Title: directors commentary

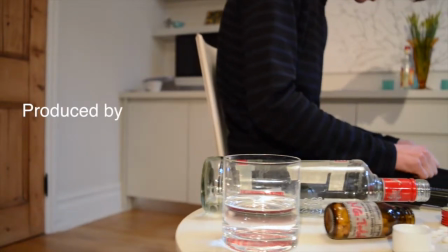(0:00)
In what ways does your media product use, develop, or challenge forms and conventions of real media products?
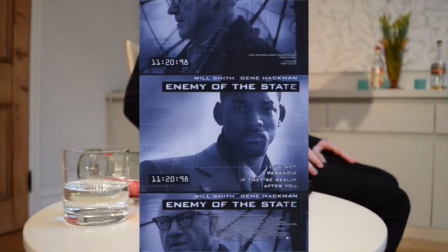(0:05)
While researching, one film we looked at the first 5 minutes of the film was Enemy of the State.
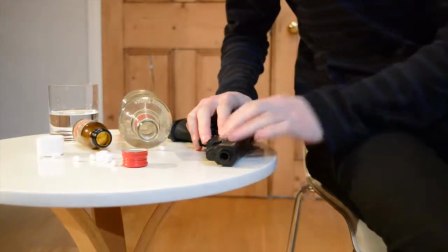(0:10)
We noticed that there were lots of close-ups which seemed to last quite a while.
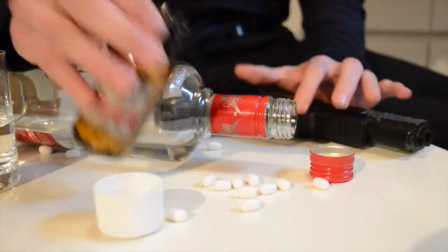(0:14)
We tried to replicate that in our opening, as you can see by screenshots 2, 4, and 8.
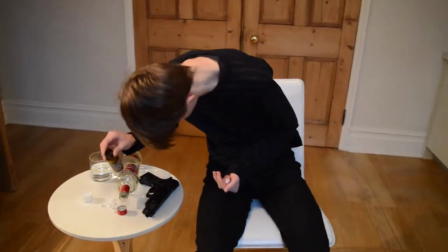(0:19)
We held each of these shots for a few seconds. This goes towards building tension and creating the atmosphere that was needed for our film.
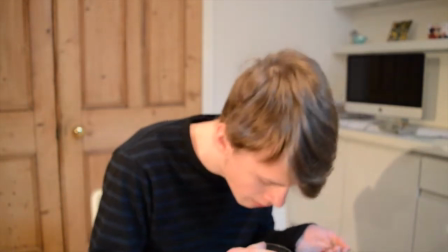(0:28)
One way in which our opening has followed the codes and conventions of our genre is that the non-diegetic music is suspense building.
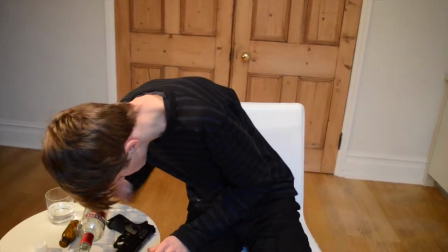(0:34)
This follows the conventions we noticed while watching Enemy of the State. The music in Enemy of the State was quiet, suspenseful, and at points the music went away.
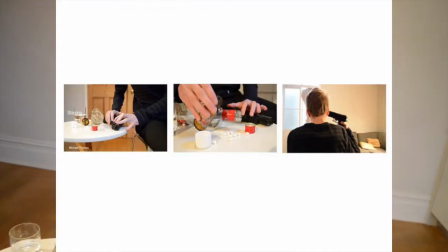(0:42)
We tried to recreate this effect by having the music in screenshots 1 to 3 quiet and to help build suspense,
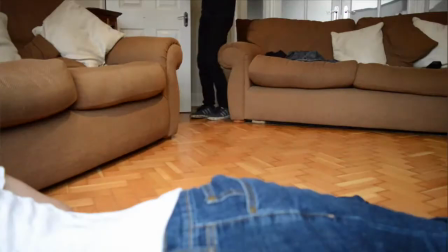(0:49)
and then in screenshot 4 the music went silent, and after screenshot 5 it started back up again.
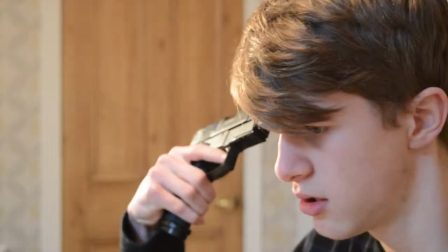(0:54)
One way in which our film breaks the codes and conventions is that the lighting in our opening was quite bright.
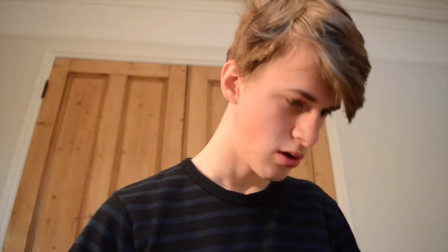(0:59)
This goes against what you would expect, which is that the film would be dark and possibly rainy.
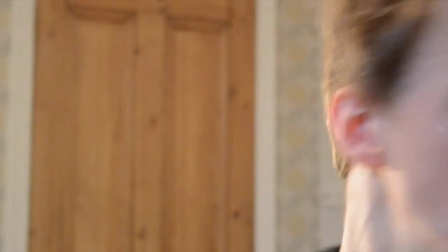(1:04)
The reason behind having the lighting to be bright was that we wanted to try and show how that
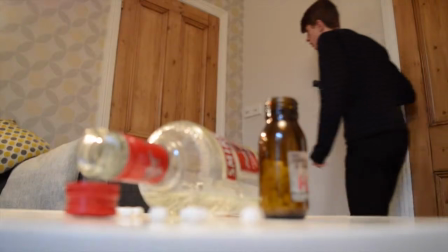(1:09)
just because this character was being blamed with the murder of the man, it doesn't necessarily mean that he's guilty.
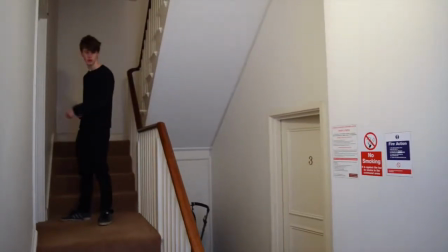(1:17)
Looking back at your preliminary task, what do you feel you've learned in the progression from it to the full product?
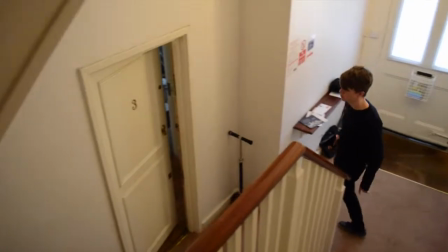(1:22)
In terms of production, we have all learned a substantial amount, as firstly, we have all improved in our editing skills,
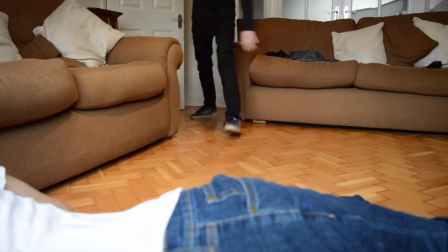(1:30)
as we all took part in editing our preliminary task, as it was all had to be filmed and edited in a very short amount of time.
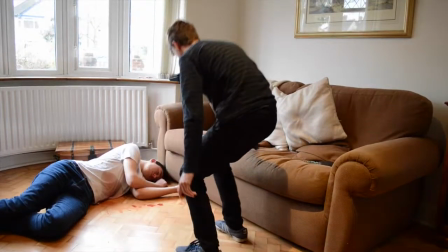(1:37)
We had also used props in our preliminary task that were very similar to props used in our final production.
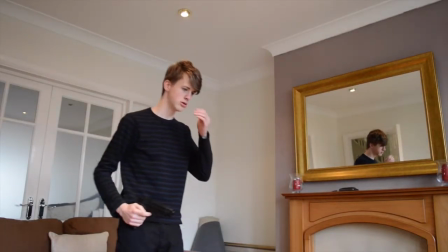(1:42)
Although less props than in our final production were used, we still gained some knowledge.
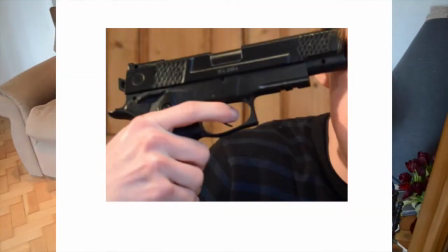(1:46)
Some of what we used were props such as a BB gun, although we used a different one between our preliminary and final piece,
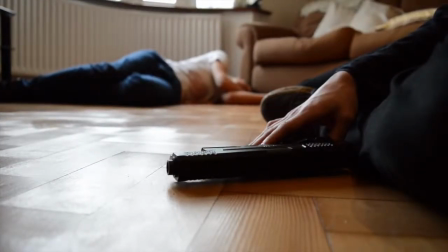(1:53)
and some of the costume from the preliminary task is similar to the main character in our final production.
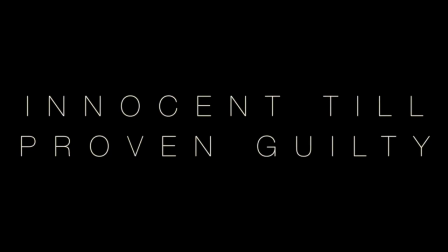(1:58)
We, from our preliminary task, have more experience in those kind of props. We have also improved in planning as we have created multiple draft storyboards and a final storyboard.
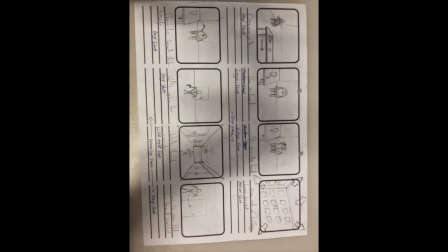(2:07)
We have also discussed in great detail the locations, main shot types, what props to bring and who brings them.